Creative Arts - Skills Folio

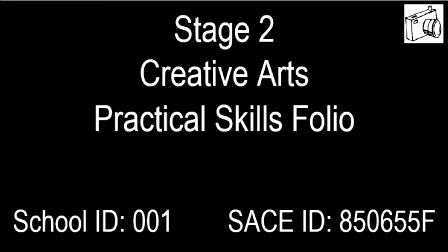(1:11)
The video that just played is a short video that I made to demonstrate my understanding and ability to use 5 simple skills in filmmaking.
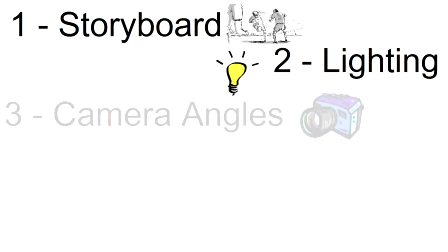(1:19)
These are storyboarding, lighting, camera angles, camera shots, and music and sound.
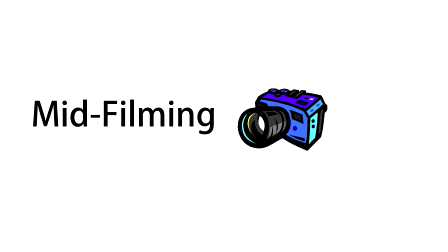(1:25)
During this short 12-minute video, I'll mainly be demonstrating mid-filming techniques, with the exception of storyboarding, which is done in pre-production.
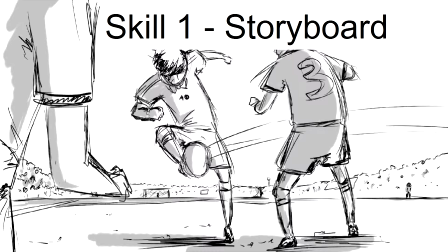(1:34)
The skill that is first up, and is the first step to creating any kind of film, is storyboarding.
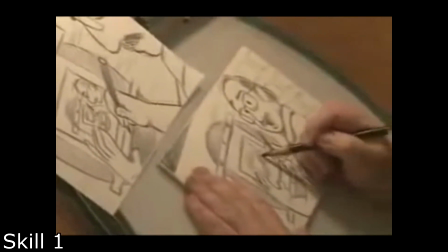(1:40)
A storyboard is a graphically represented timeline with all of the scenes that will be seen in the movie or video.
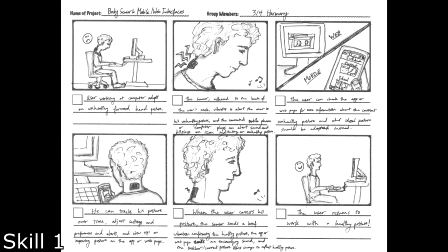(1:47)
They're usually drawn in little boxes to represent the screen, and clearly shows the shot, the actions, the characters, the dialogue, and more.
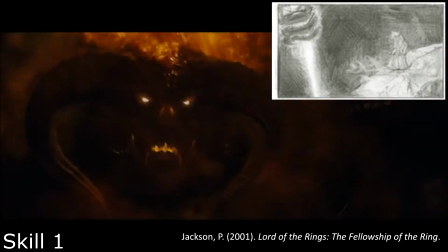(1:56)
The scenes in the video on screen is evidence of how a storyboard is laid out and how it represents the chronological order of the film.
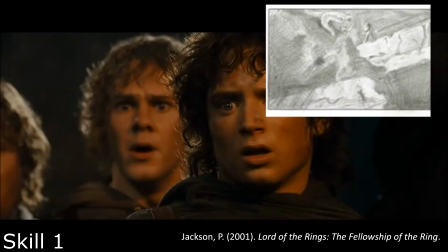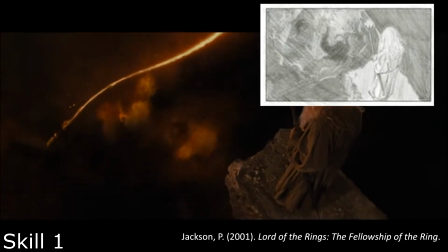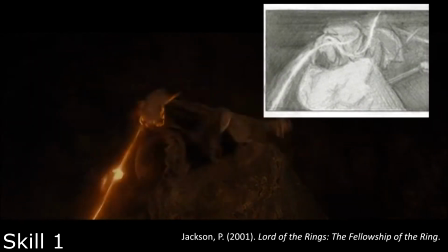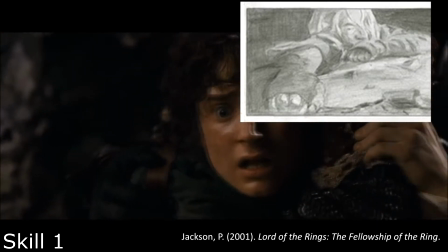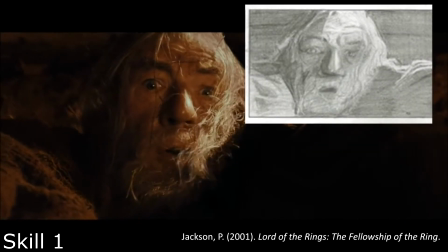(2:30) Fools.
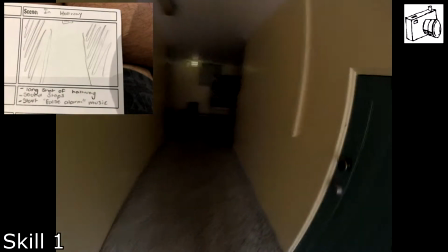(2:35)
As you can see from my on-screen examples, I have laid out exactly what is happening in order, and any effects or directions are written on the scene.
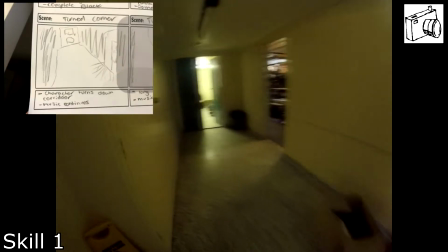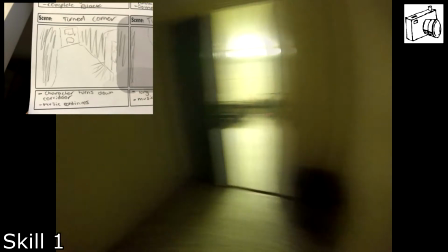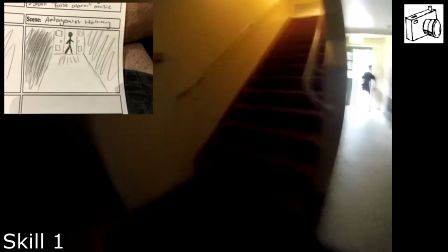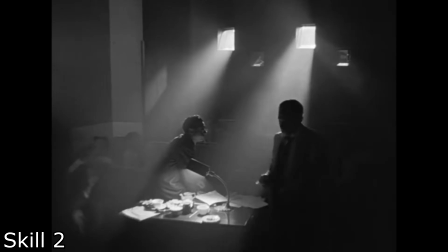(2:59)
The second skill that I'll be focusing on is lighting. As a filmmaker, lighting is an essential component to understand.
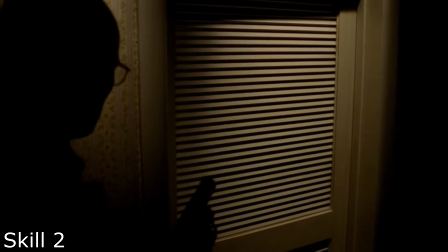(3:07)
Lighting has the capacity to manipulate the audience and change the overall mood and effect of the film to the respective audience.
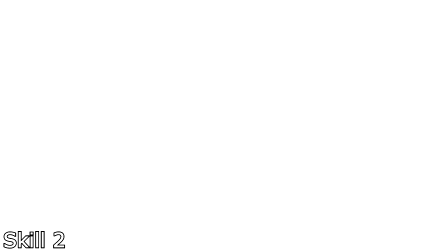(3:13)
With lighting, it is possible to manipulate it in 2 ways, the first being mid-filming and the second being in post-production.
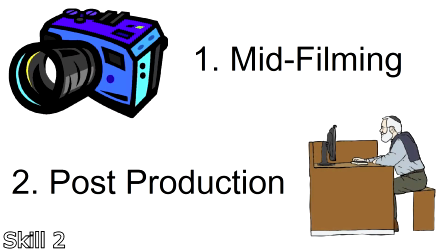(3:20)
For the purpose of this skill, I'll only be discussing mid-filming lighting.
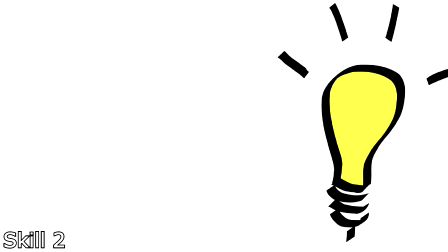(3:26)
With mid-filming lighting, there are various types of ways to manipulate light. The 3 basic and must-know ones are hard light, soft light, and ambient light.
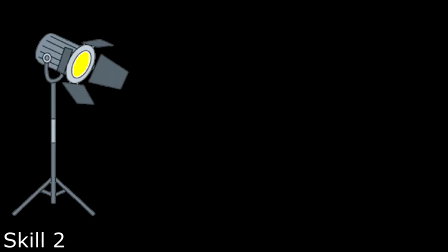(3:36)
Hard light is used to mimic a light source shining from one defined spot.
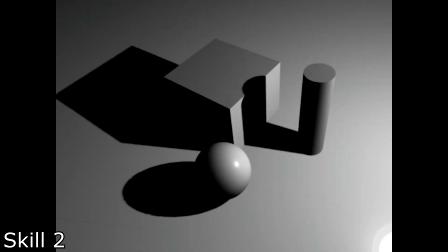(3:41)
Hard light is quite simply light that creates a harsh and defined shadow on the target object/person.
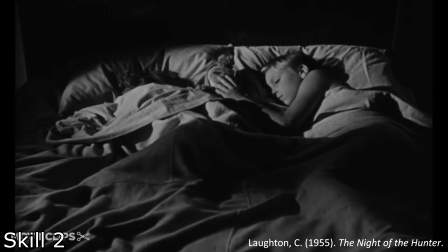(3:48)
One example of this is the example from Charles Laughton's The Night of the Hunter.
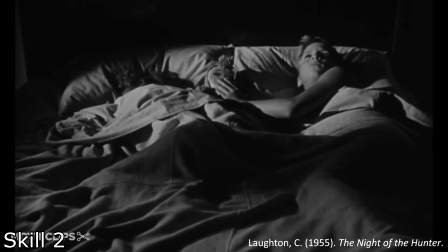(3:53)
In this scene, hard light can be seen creating sharp angles on the child's face, creating a mysterious and ominous feel. With hard light, it is possible to completely change the mood of a scene, such as changing this to this.
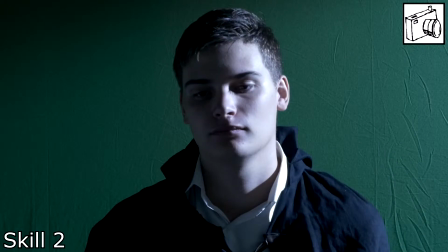(4:08)
These are both the same shot, but the one with hard light creates a darker and mysterious feeling over the person.
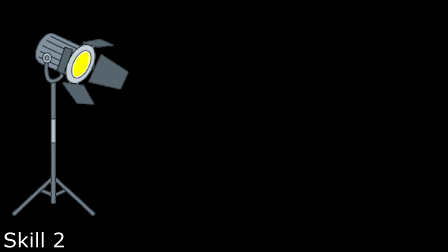(4:15)
Soft light is the complete opposite to hard light.
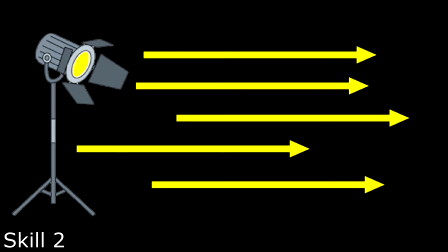(4:18)
Soft light showers the desired area with light in order to create a very visible light with very soft shadow edges.
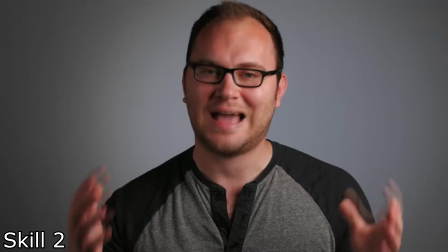(4:25)
This type of light is most often used in interviews or informative videos,
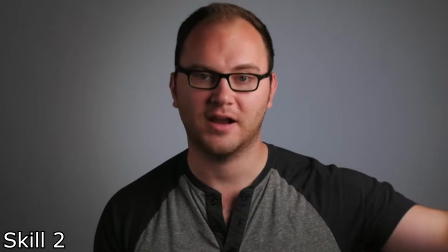(4:29)
as it creates a focus on the target person and reveals the person without sharp shadows.
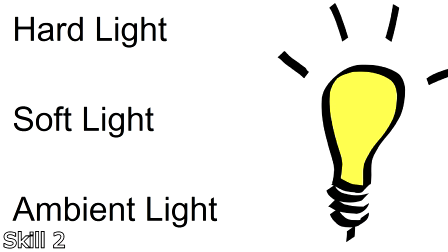(4:35)
Ambient light is the last of the 3 types of light.
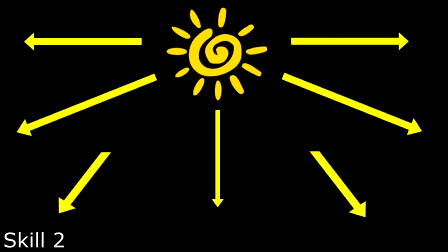(4:38)
Ambient light is the light that is available at the time from the environment or the already pre-existing light sources.
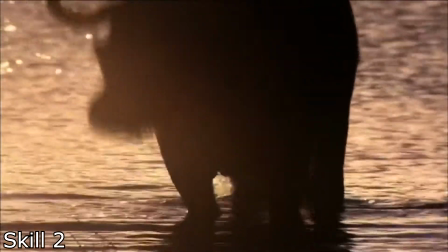(4:45)
This type of light is used in documentaries or other types of realism pieces, as it gives the effect of being a realistic setting.
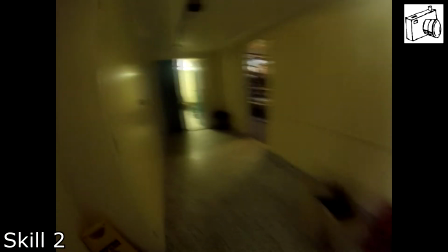(4:53)
As you can see by the video on screen, I used the ambient light to create an ominous feel as the location was already dark.
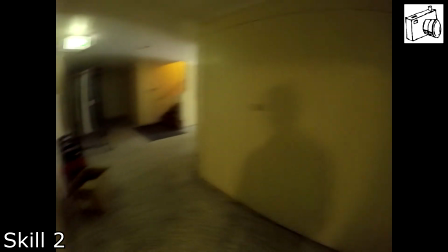(5:00)
The small amount of light that there is, along with the light in the doorway, creates a gloomy feel over the video.
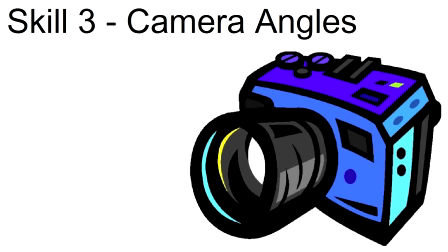(5:07)
The third skill that I'll be demonstrating is camera angles.
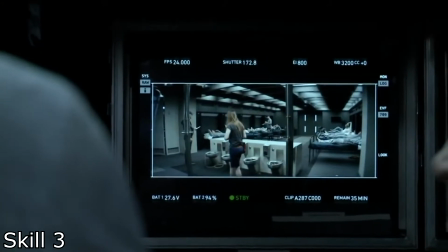(5:10)
Camera angles serve a huge role in distinguishing between different characters and making the
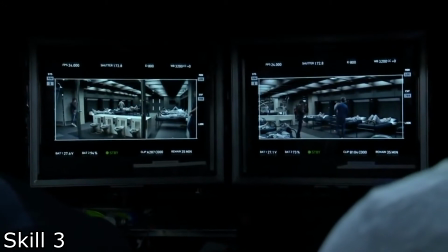(5:15)
characters feel more weak or powerful in the eyes of the viewer. Similarly to camera shots,
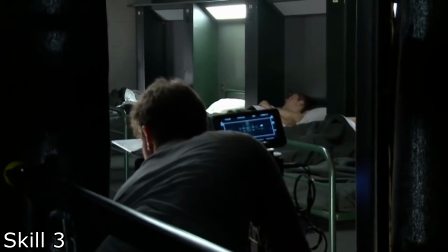(5:21)
there are a huge amount and the list continues to grow as new ones are made.
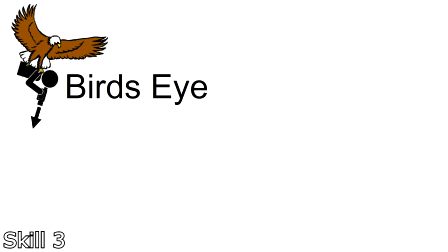(5:25)
Below are the list of common ones: bird's eye view, high angle, eye angle, or low angle.
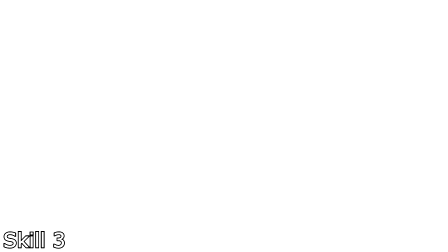(5:32)
The first angle to be discussed is the bird's eye view. The bird's eye view places the viewer above the scene to allow them to view the whole scene entirely.
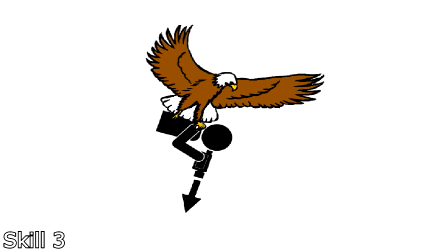(5:41)
It is quite common with standoff scenes or when a lot is happening. One example of this can be seen on screen now.
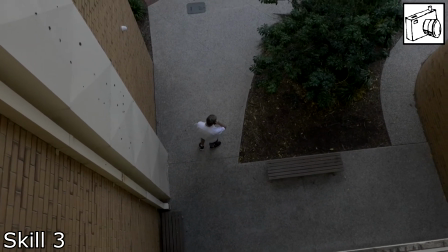(5:48)
It is a small clip that I filmed that shows a person on the phone from the bird's eye angle.
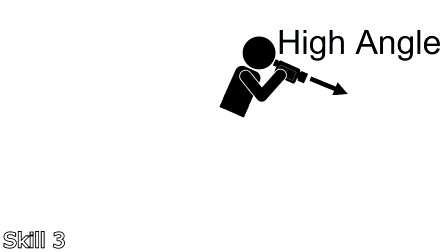(5:53)
The next angle, high angle, is also used in conjunction with low angle.
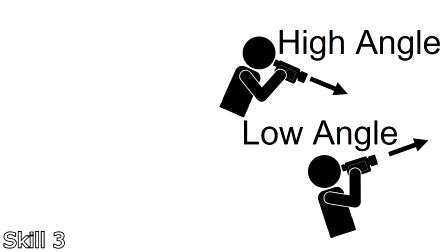(5:58)
Both of these angles are actually as they sound.
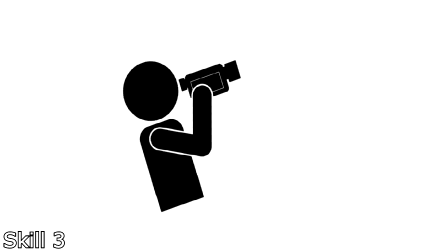(6:01)
A high angle gives a higher view on the character or object, and the low angle gives a lower angle on the target character.
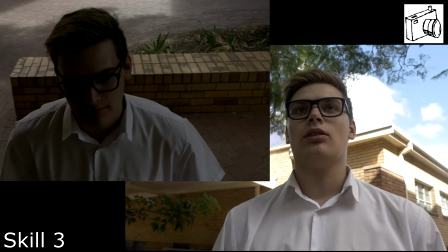(6:08)
Both of these shots can be seen on screen now.
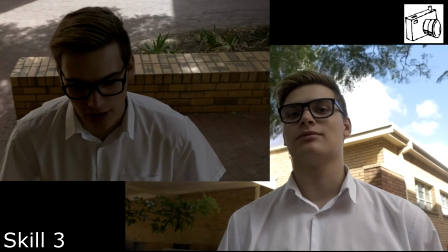(6:11)
The left is an example of a high-angle shot that I filmed, and the right is an example of a low-angle shot that I filmed.
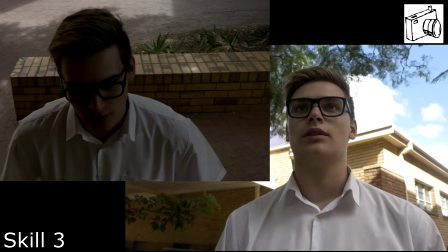(6:17)
My intention by using different angles is to allow the audience to feel weaker or stronger than the character on screen.
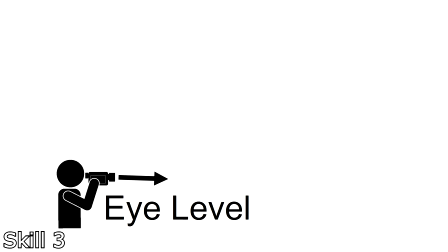(6:23)
The last angle, eye angle, is the middle of high and low angles.
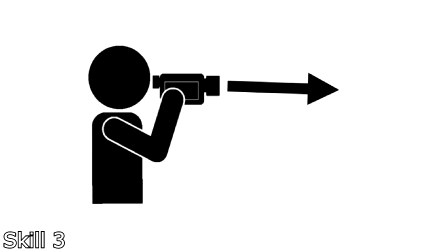(6:28)
An eye angle is looking directly at the character from the eye level.
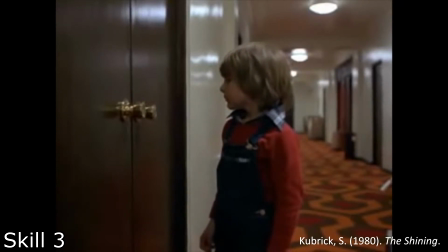(6:33)
This signifies that the character is neither weak nor strong, and is at the same level as the audience.
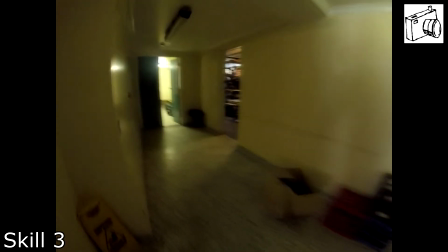(6:39)
With my film, I mainly used eye-level angles to demonstrate that the protagonist is at the same level of the audience.
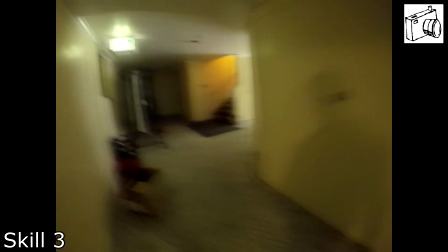(6:46)
This, along with the GoPro footage, makes the audience feel more inclined to run as the protagonist closely relates to the audience.
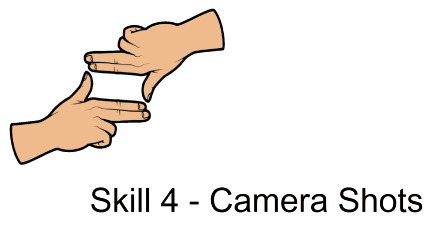(6:54)
The fourth skill that I'll focus on are camera shots.
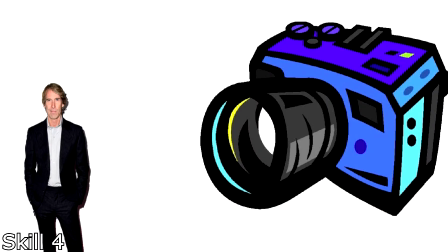(6:57)
The list of camera shots is huge, and many directors favour specific ones and have created some themselves.
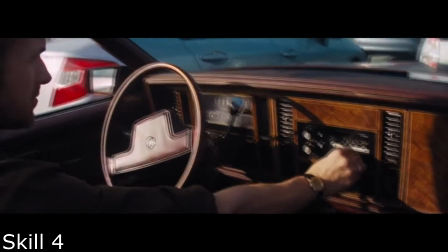(7:04)
All these shots are useful, and any great filmmaker understands the importance of each.
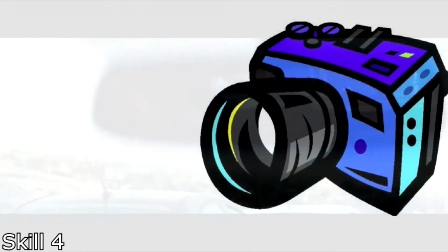(7:08)
The list of the most common camera shots are extreme long shots,
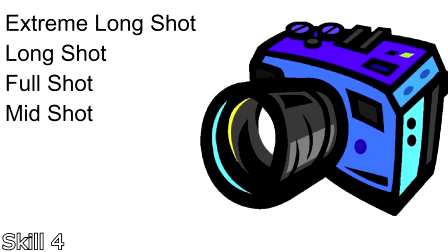(7:14)
full shots, mid shots, close-ups, and extreme close-ups. Extreme long shots, or establishing shots as they're commonly referred as, are used to set the scene in a film.
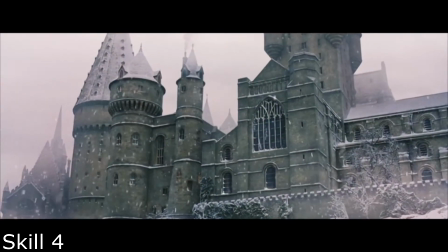(7:25)
The most commonly used at the start of a scene to allow the viewer to understand where it is located.
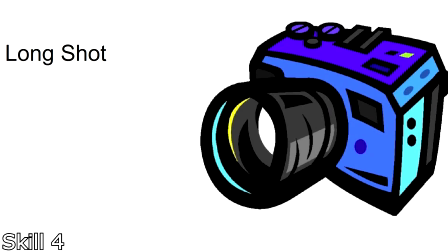(7:30)
The characters are usually tiny in scale. Long shots are a little bit closer than extreme long shots, and usually show the characters a lot more clearer,
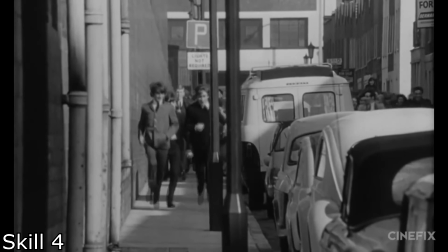(7:38)
and allows the viewer to see where the character is in relation to the rest of the scene.
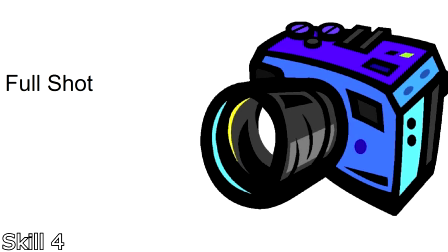(7:43)
Full shots feature the full body of a character as the focus in the scene and doesn't display much else other than the character.
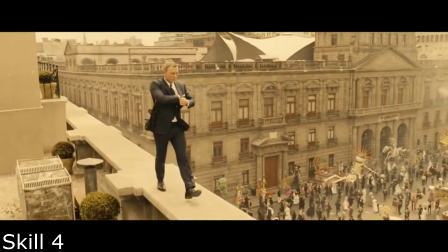(7:49)
From this view, it is possible to see the costume that the character is wearing, and also allows the viewer to see relationships or emotions between characters.
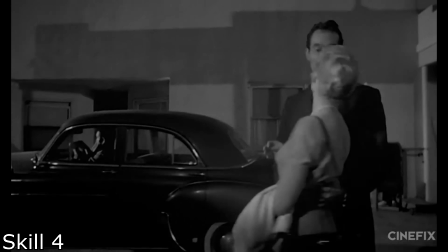(7:57)
Mid shots show the character from the waist up. This allows the viewer to see the faces of the character clearly, allowing for more emotion to be displayed.
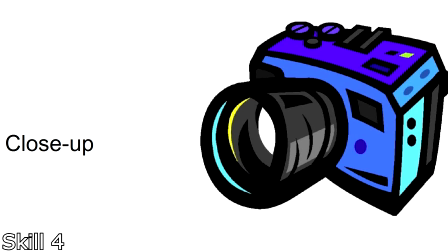(8:06)
Close-ups are used to completely set all focus on one object, such as the character's face.
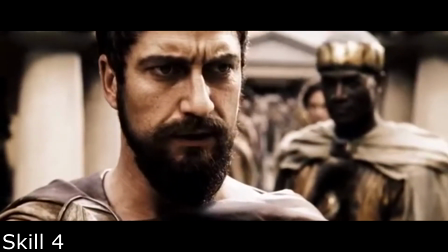(8:11)
The benefit to displaying this is that it allows the viewer to see exactly what is happening on the object or what emotions are clearly being displayed on the face.
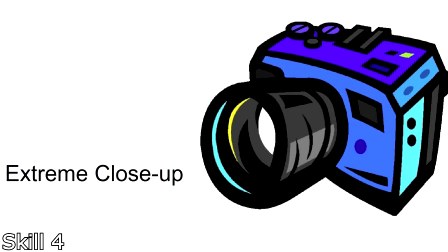(8:20)
The final shot is an extreme close-up. These are used to show only a very small section of an object or person.
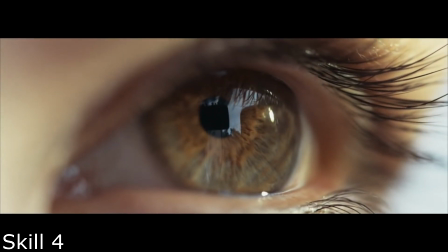(8:28)
This is often used to add suspense or to cover up something else that is happening.
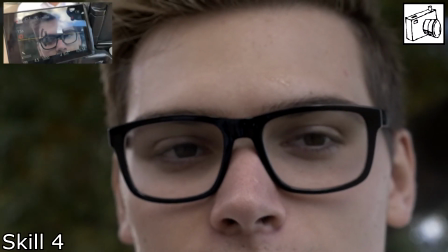(8:33)
As you can see by my on-screen example, the water on the person's face is clearly visible in the extreme close-up, showing how much detail is possible with using such shots.
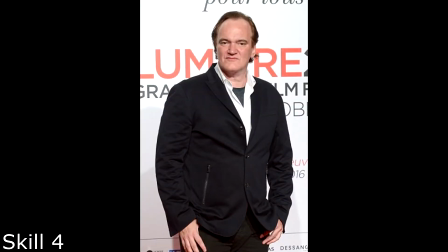(8:44)
One practitioner that uses camera shots to create dramatic effects is Quentin Tarantino.
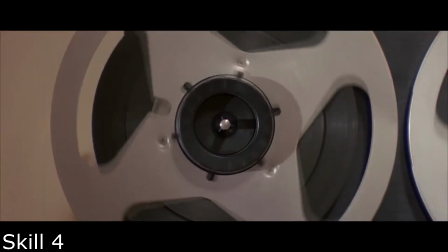(8:50)
In a lot of Tarantino's films, you can see how he uses close-ups and extreme close-ups to create a dramatic effect,
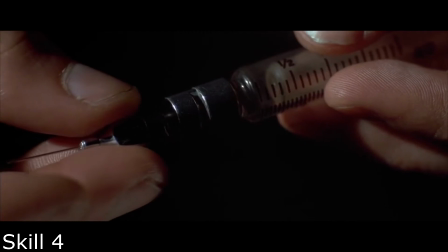(8:56)
even if there is something else going on in the background.
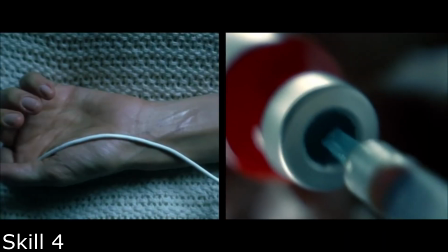(8:59)
For example, in both Pulp Fiction and Kill Bill Volume 1, there are scenes that involve characters awakening suddenly after being knocked unconscious.
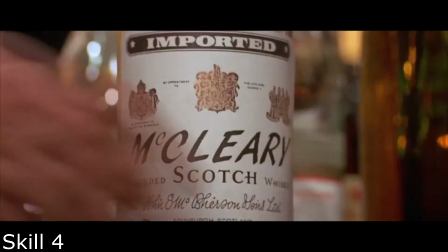(9:08)
In both of these scenes, Tarantino captures the action with a close-up shot, allowing the viewer to feel more included with the person and show their emotions clearly.